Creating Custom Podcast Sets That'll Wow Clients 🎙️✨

So I told her that I will mock up a few sets for her so that she can visualize what it would look like, right? So you all are going to go with me on stage in the studio, and I know I have 2 different sets in mind. I might do 3 or 4, but I definitely want to get those 2 done. So set it up for that, take a picture of it, and then also show her what it looks like on camera, because like my wide shot over there, you can see the entire set,
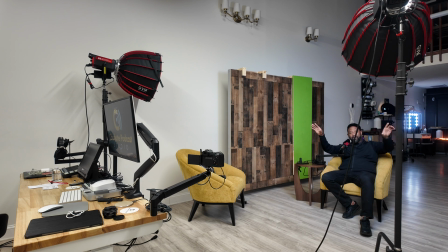(4:35)
right? So give her that visual, but it's very important for her to see what that entire set looks like, but see on camera this particular camera right here. You dig? So I'll have both of them set up. Y'all can see how I go through this. I will mic myself up because I think the main one is going to be that other, the Osmo, to show me moving everything around since it'll give me a wide shot. And I'll kind of talk through it once I set each one of them up. All right, so let's get these lights on and let's go. All right, so what I didn't say earlier was that I went to the company's website, wanted to get a feel of their brand and how they present themselves online, because she is going to share these mock-up sets with their advertising director, so that they ensure that the look or which set they goes with goes in line, hand in hand with their look. So this first one I'm looking to do is right back here. I'll have the curtains and everything closed, but I'll set her up over there, and then we'll just get some lighting in there that goes with their colors. Their brand colors are pink and blue, so we'll use some of our lighting to bring in that pink and blue. I might also put the TV over here so we can see the logo in the background. Hadn't decided yet, so you're actually going to see me go through my creative process when I am designing a set for a client. All right, so put this thing in time lapse. After I get it set up, I will come back in and walk you all through what I actually did. All right.
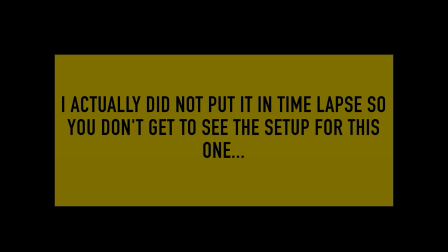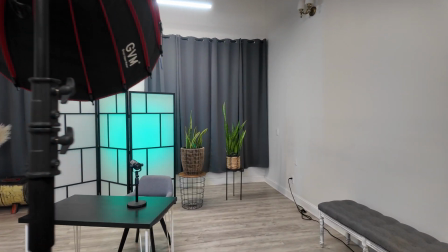(6:19)
All right, so here we are. This is the first set. She asked for a table, right, that she could sit at.
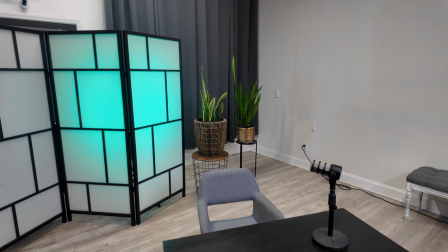(6:28)
So provided her this black table. Put the divider up so we can block the door, because we don't want the door in the shot.
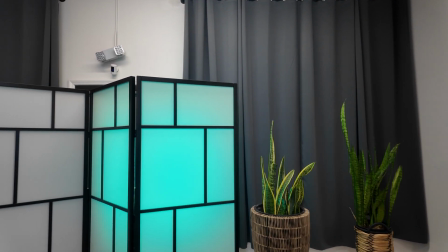(6:36)
And as you see, I have a tube light behind the divider to illuminate that blue color.
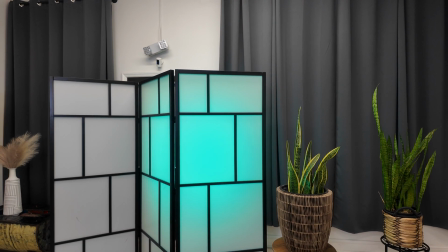(6:44)
It is not, I don't think it's the same as their blue.
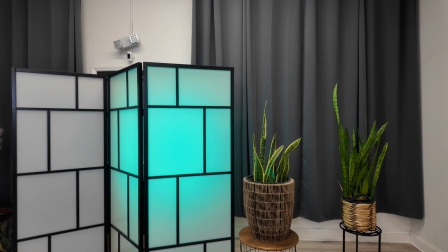(6:48)
I'm gonna tweak it a little bit to try to get as close to their blue as possible, you know, to make, so they can feel that, you know, we paid attention to them, right?
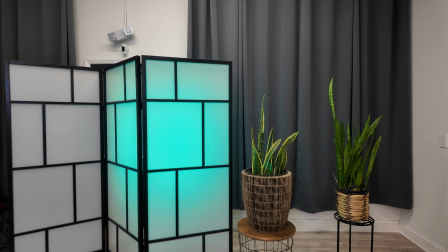(6:55)
And we know a little bit about their brand.
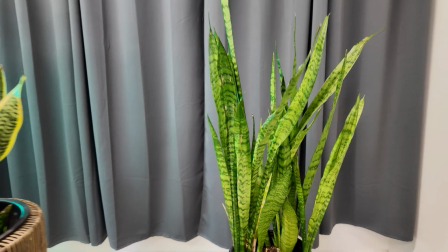(6:57)
I put in 2 snake plants, because she did say that snake plants aid in better sleep, better rest.
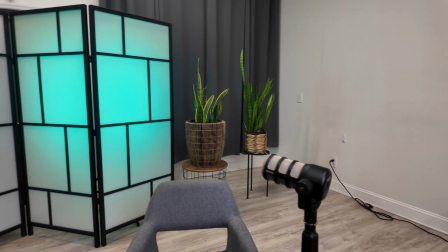(7:06)
So put those behind her. I'm gonna give 2 different options for the microphone, right?
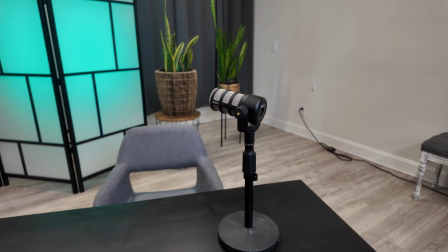(7:10)
I think this one would be a little too tall for her because she is a little bit shorter.
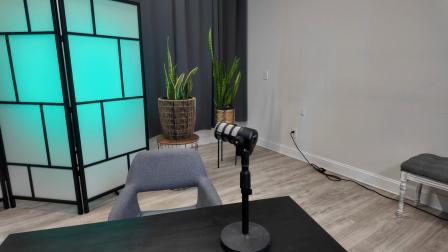(7:17)
But I'm gonna show this option, and then I am going to get
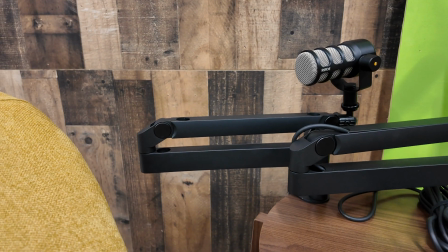(7:21)
this low profile mic arm and put it over there as well, so she can see the variety, right?
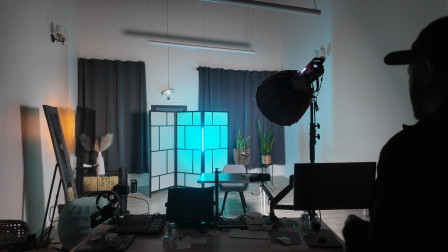(7:29)
And now I will show you what it looks like on camera. All right, so I tweaked the blue a little bit, and I think it's a little bit closer
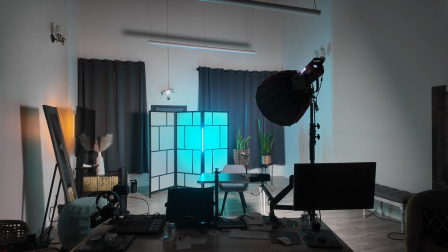(7:40)
to their color, because I know I'm not in frame, sorry guys, because this one,
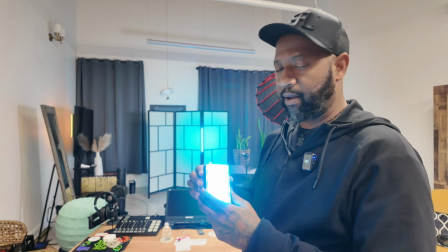(7:49)
Tay set this up yesterday to match their actual blue. So this is the blue.
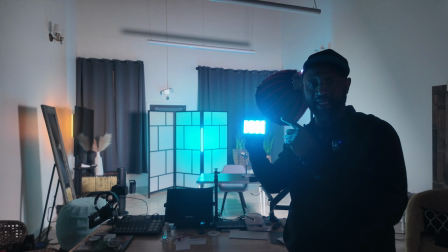(7:55)
I'm gonna turn the lights now. This is the blue that he picked from their website, from their real blue color.
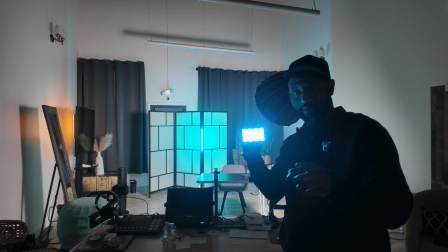(8:03)
And I don't know how well it's showing up on camera right now for you, but this one looks closer.